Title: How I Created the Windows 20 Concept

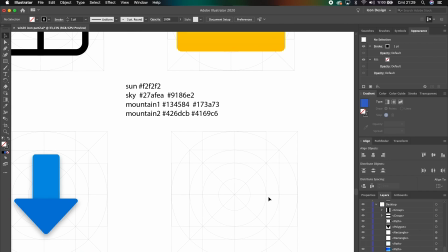4:08 I could have downloaded some icons, but to maintain the consistency between icons, I had to create them by myself.
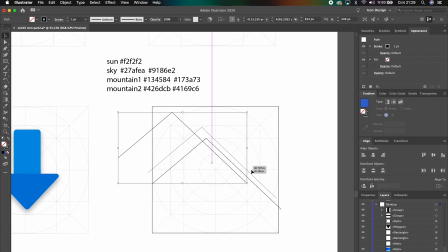4:16 Therefore, it took 5 days to complete the design of the File Explorer.
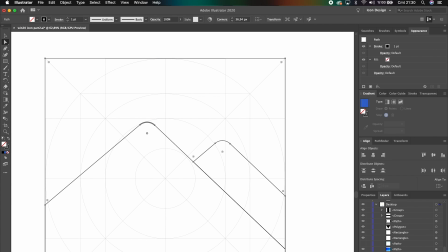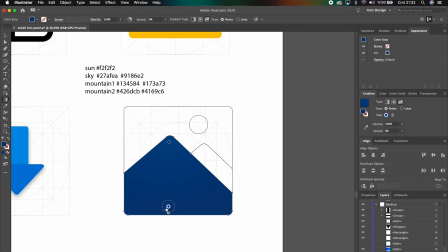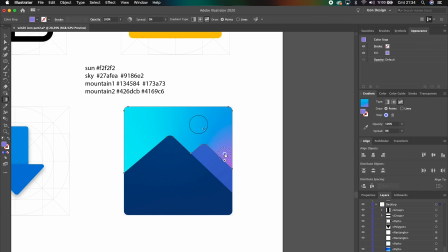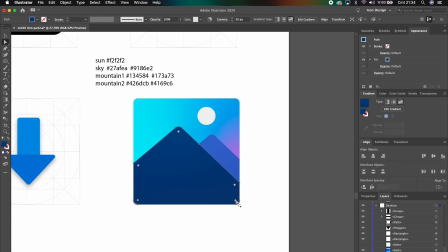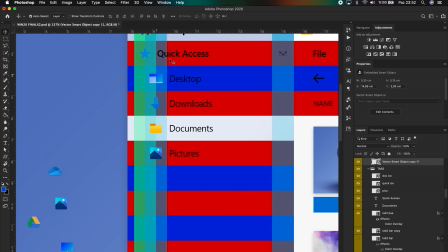5:09 Just like when I was designing the Start menu,
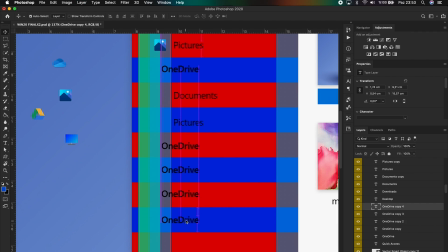5:12 I've created multiple versions of the File Explorer and picked the best one to use in the final concept.
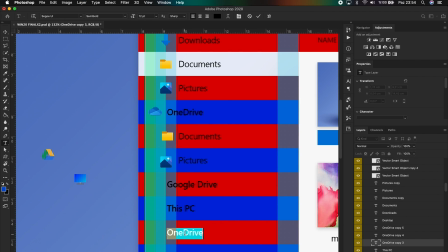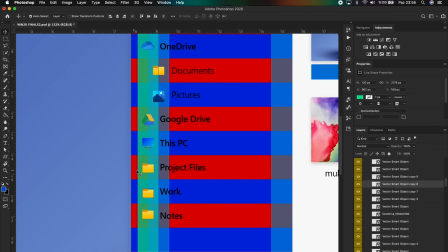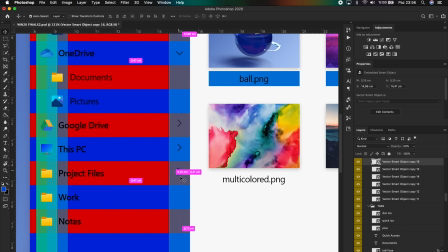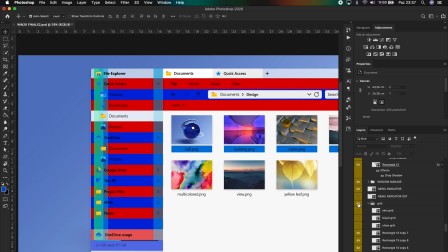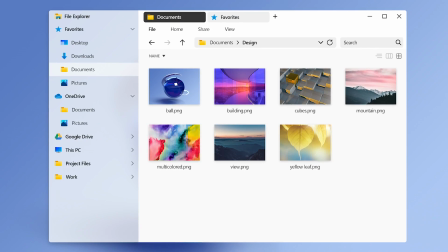5:46 These are the design candidates for the File Explorer.
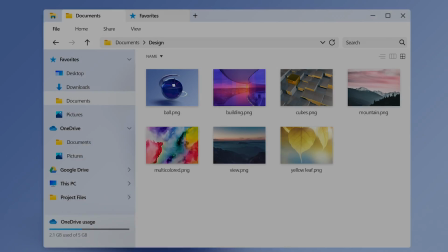5:51 This one has a different layout for tabs, and this one has a similar layout of the current File Explorer.
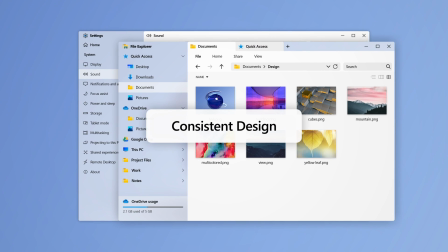5:57 To maintain the consistency between Settings and File Explorer, I didn't use this version. Next, Settings app. Since the beginning, I had the intention to merge Settings and Control Panel. I've chosen Sound Control Panel to use as an example.
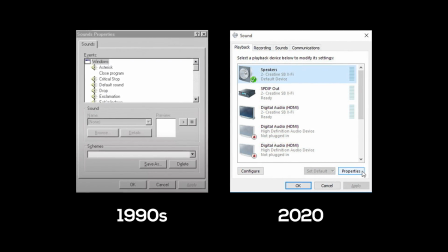6:16 The first idea was to make the sound control panel as a pop-up window, just like the current situation, and then redesign it with the philosophy of fluent design.
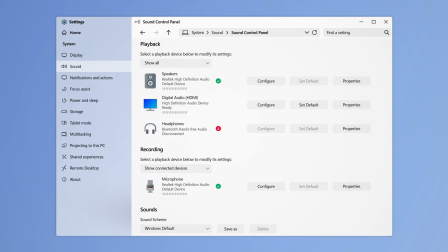6:27 Then I changed my mind and put the sound control panel as a new page in the Settings app.
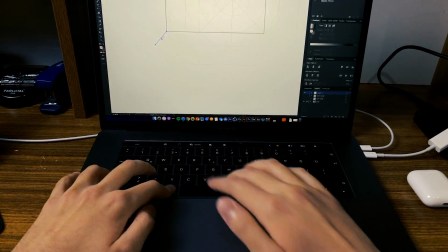6:32 Again, I've created every icon you see in the Settings app with Adobe Illustrator.
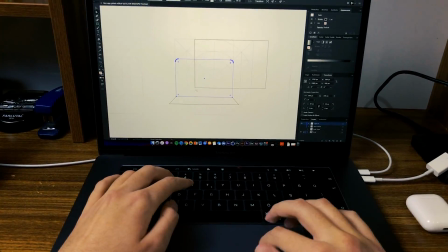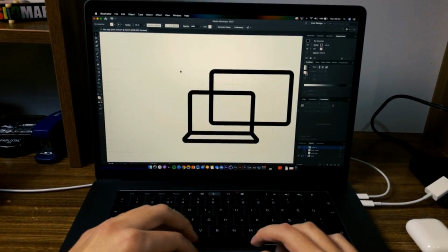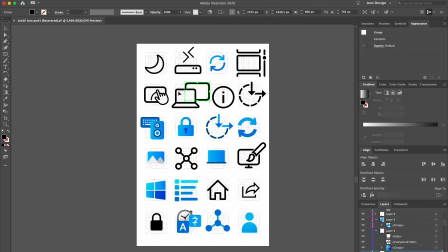6:48 There were lots of icons I had to create. It took days to complete the design of the settings. Since the release of episodes announcement video of Season 3, I had the goal to make this video special.
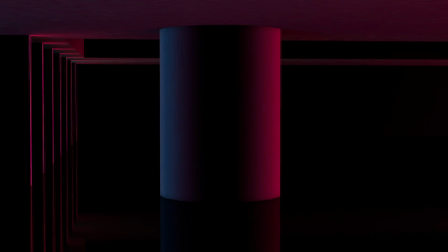7:10 For the first time ever, I've created a 3D room. As far as I know, this type of presentation for a software concept has never been done on YouTube before.
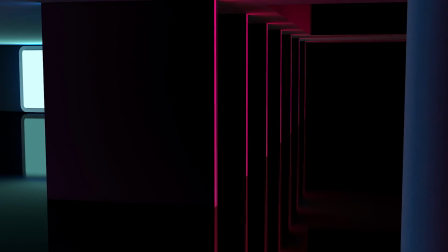7:25 The creation of this 3D room has begun before designing the concept.
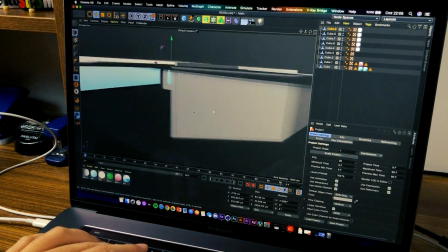7:31 This is the first prototype of the room.
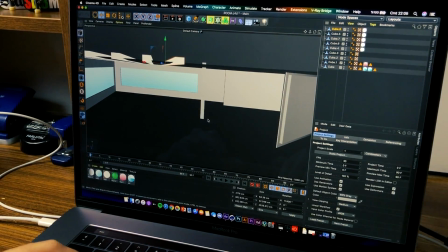7:34 It's more squarish and smaller than the final design, but there wasn't enough space to move the camera.
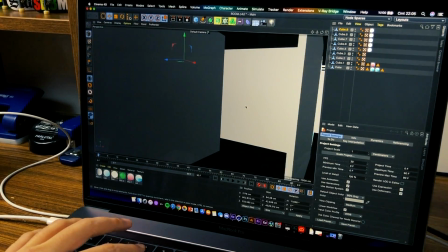7:40 Then I started to think about a new plan. This is one of the first sketches of the final plan.
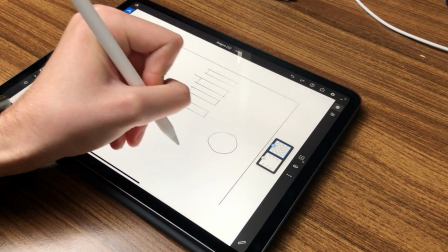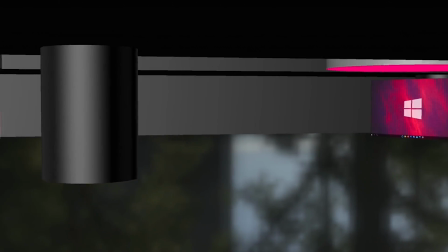7:52 And this is how it looks before and after render.
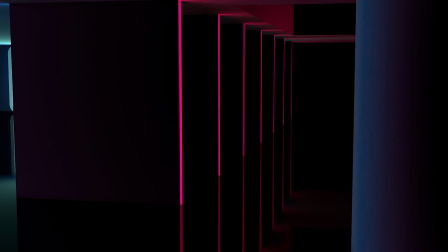8:00 These two rooms represent the light and the dark mode of Windows.
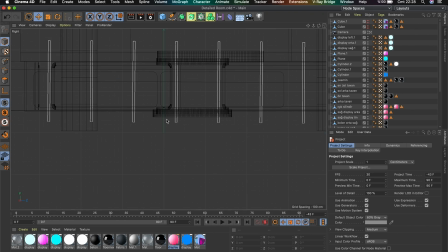8:07 The creation of this was a really challenging process, but I really enjoyed it.